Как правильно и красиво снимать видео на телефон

Всем привет! С вами Вова Ломов и Теплица социальных технологий. Сегодня я расскажу о том, как правильно, а значит красиво, снять видео на телефон. Задача амбициозная. Вовгики этому учат пять лет, правда там не телефоны, а реды, но это не важно.
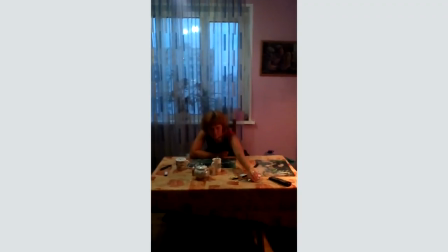0:18 У нас есть три минуты, так что поехали. Первое основное правило вы снимаете только горизонтальное видео.
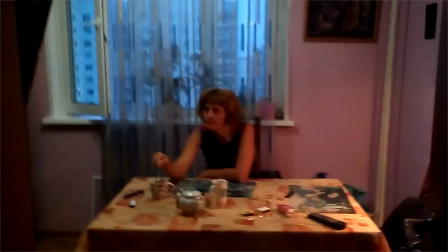0:25 Горизонтальное видео это унифицированный. Форматы и исключения лишь подтверждают правила. Второе.
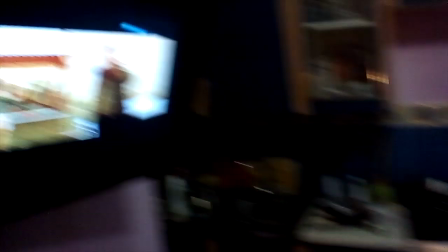0:30 Вы снимаете под монтаж. То есть мыслите не одним кадром, а совмещением двух и более кадров.
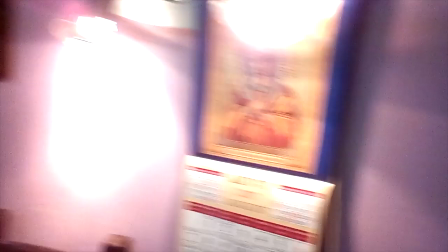0:35 Для человека естественно, если он берет камеру, начать ходить с ней, крутить во все стороны, словом пытаться зафиксировать реальность, как фиксирует ее человек.
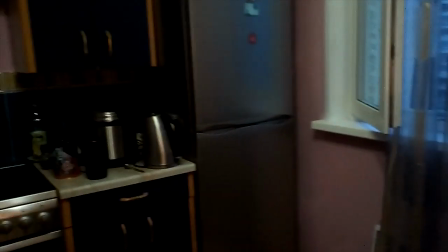0:43 Мы можем крутить головой, подходить, отходить и так далее. Кажется, что так должна делать и камера, но это получается ужасно.
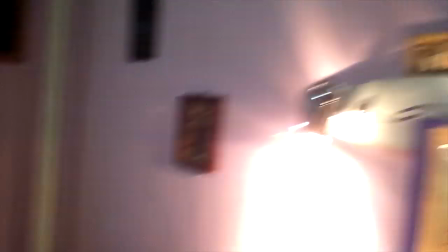0:51 Хорошие наезды, отъезды, проводки делаются с телега или хотя бы с тадикамом.
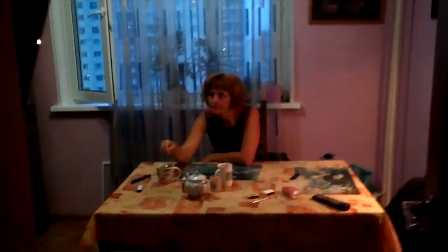0:56 Если этого нет, снимать нужно статичным кадром. То есть, если вы хотите показать, что девушка смотрит телевизор, нужно взять общий план,
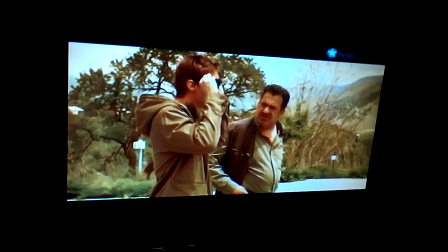1:04 потом кадр на телевизор и опять крупно на девушку и потом совместить все это на монтаже.
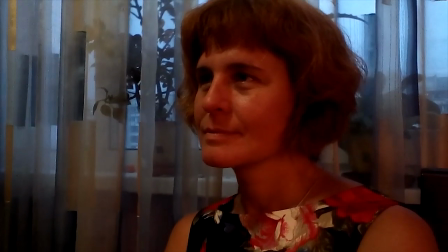1:10 Я сейчас делаю постановочное видео с условным актером и моделирую реальность.
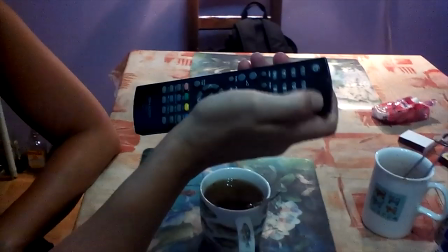1:14 То есть, сейчас у меня девушка встанет, уйдет в другую комнату, я проведу ее камеры опять на общем плане.
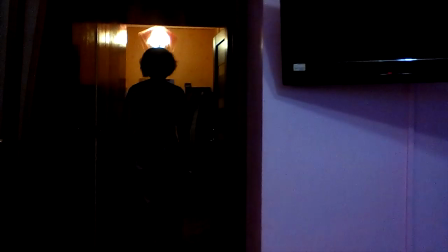1:20 На самом деле, в документалистике происходит то же самое, просто оператору нужно быстрее ориентироваться.
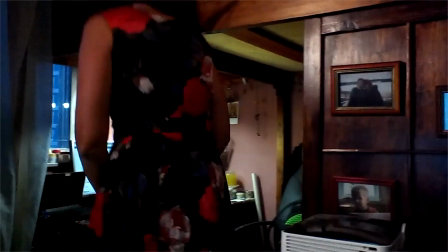1:25 Действовать по ситуации, но мыслить нужно также монтажными фразами, то есть стыками кадров.
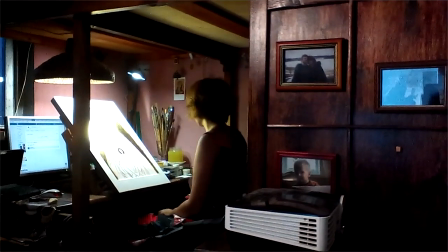1:31 И тут пора сделать первую оговорку о принципах монтажа. Сформулировал их Лев Кулешов.
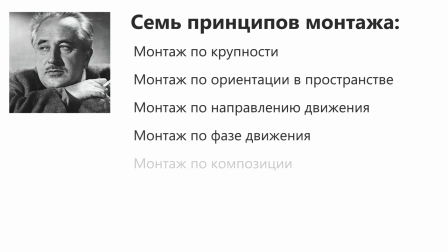1:35 Это было давно, но и принципы эти вечны просто потому, что они логичны. Если их узнать, кажется, что по-другому просто нельзя снимать. Однако, если их не знать, вы постоянно будете совершать ошибки. Например, классический принцип восьмерки.
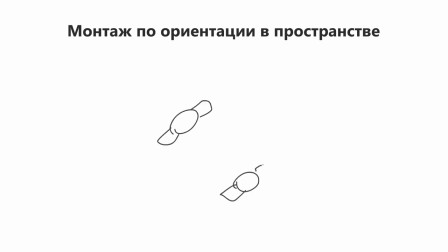1:48 Если вы показываете взаимодействие двух людей, например диалог, то нельзя переходить с камерой воображаемую ось их взаимодействия. Вот два человека, вот ось взаимодействия. Камера должна располагаться только с этой стороны оси. Тогда кадры по переменам будут выглядеть так. Разговор двух людей, которые смотрят друг на друга.
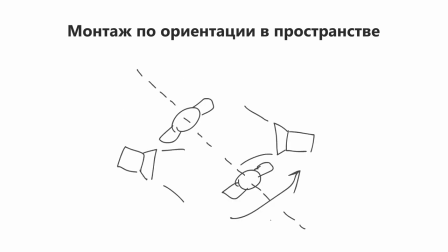2:08 Если вы перейдете ось, это будет разговор двух людей, которые смотрят в одну сторону. Кажется, что это удивительно просто, но пока этого не знаешь, постоянно совершаешь ошибки. То же правило распространяется на взаимодействии человека и объекта, но уже не так жестко.
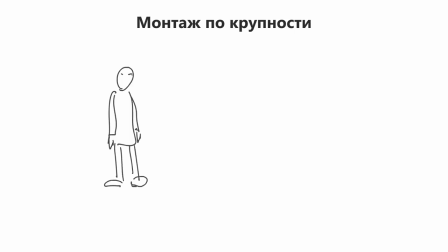2:22 Теперь по планам съемки. Кулешов выделял шесть планов по крупности, начиная с деталей и заканчивая дальним планом.
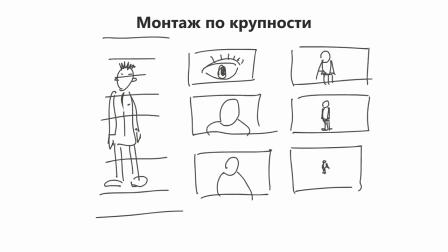2:29 Мерилом выступал человек в рост. И сформулировал принцип, что гармоничный монтаж осуществляется через план.
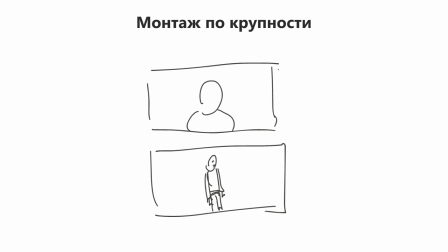2:35 То есть, если вы берете крупный план, то следующий кадр, если вы хотите, чтобы было красиво и без рывков, должен быть второй средний.
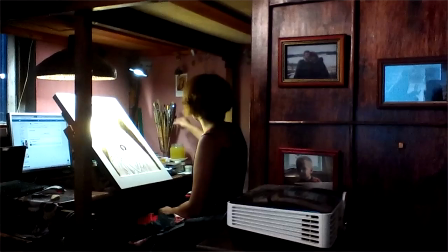2:42 Может показаться надуманным, но это работает. А мы возвращаемся к девушке. Вот она пришла, села за работу.
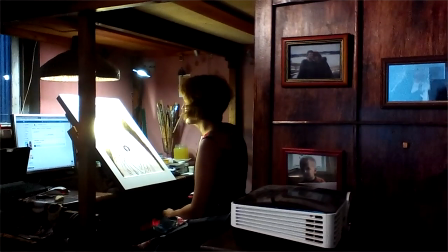2:48 В реальности, прежде чем она приступит к работе, может пройти куча времени и смотреть на это неинтересно.
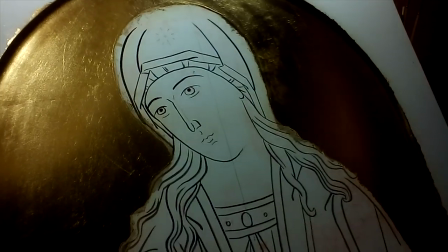2:53 В съемке мы можем взять пару деталей, описать рабочее место, можно взять опять крупный план на лицо.
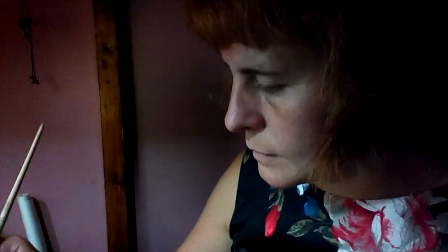2:58 И вот она уже начинает работать.
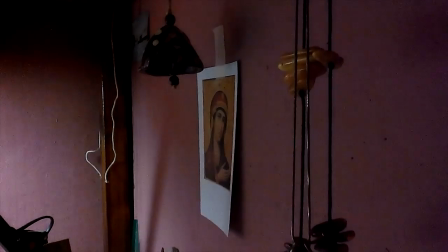3:01 Детали интерьера, просто какие-то кадры окружающей реальности, не относящиеся напрямую к процессу, в телевидении называют перебивками.
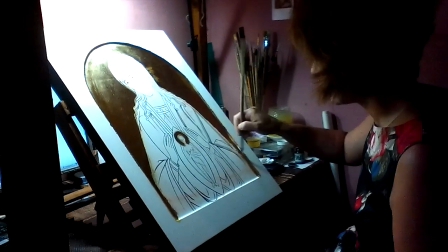3:08 Документалисты не любят этот термин, но перебивки снимают. Ими всегда можно заткнуть дыры на монтаже.
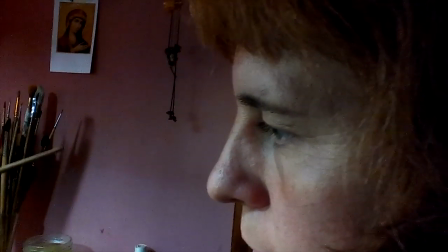3:14 Вот девушка работает. Понятно, что нужно дать кадр на руки. Тут нужно соблюдать принцип монтажа по фазе движения.
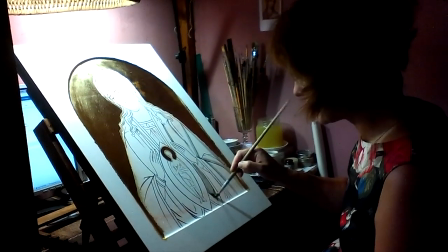3:21 Если на общем плане рука пошла вниз, на крупном она должна продолжить это движение.
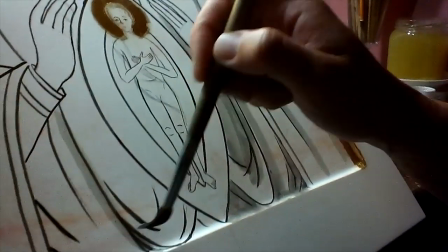3:26 Если на общем плане солдаты маршируют слева, на крупном они должны продолжить движение слева.
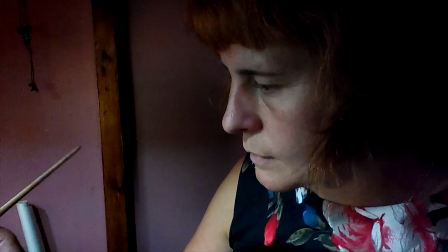3:31 Это важный принцип, но его нарушают часто даже профессиональные кинематографисты. Однако подсознательно зритель всегда чувствует эту ошибку.
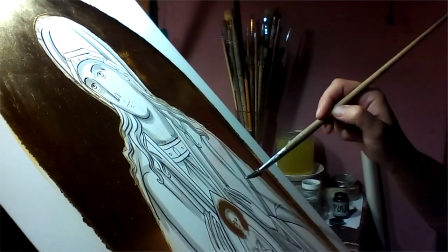3:38 Это разрывает слаженные действия. Ну и все, мы продолжаем снимать девушку за работой.
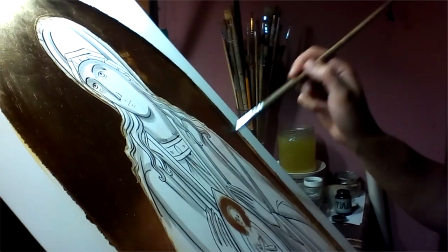3:43 Так как это цифра, а не пленка, можно снимать лишнее, на монтаже все отрежем. Лучше пусть останется, чем не хватит.
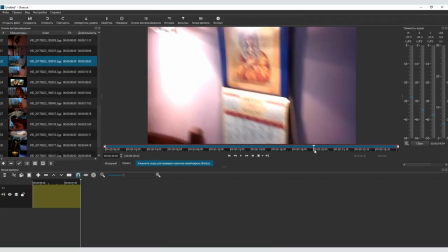3:49 И сейчас я очень быстро все отмонтирую. Монтирую я в шоткат. Это бесплатный, вполне сносный видеоредактор.
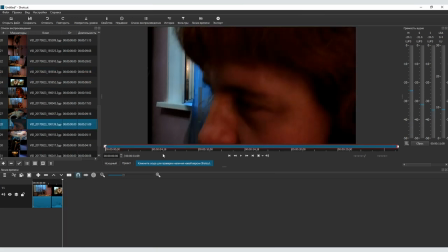3:55 Мы делали скринкаст о нем, посмотрите, там все предельно просто и понятно. Сразу скажу, что монтировать в телефоне нельзя.
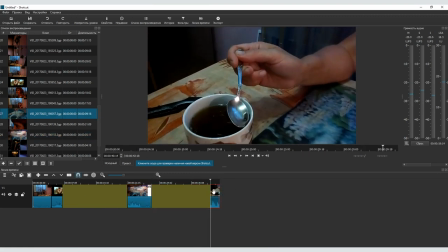4:02 Это запрещено Женевской конвенцией.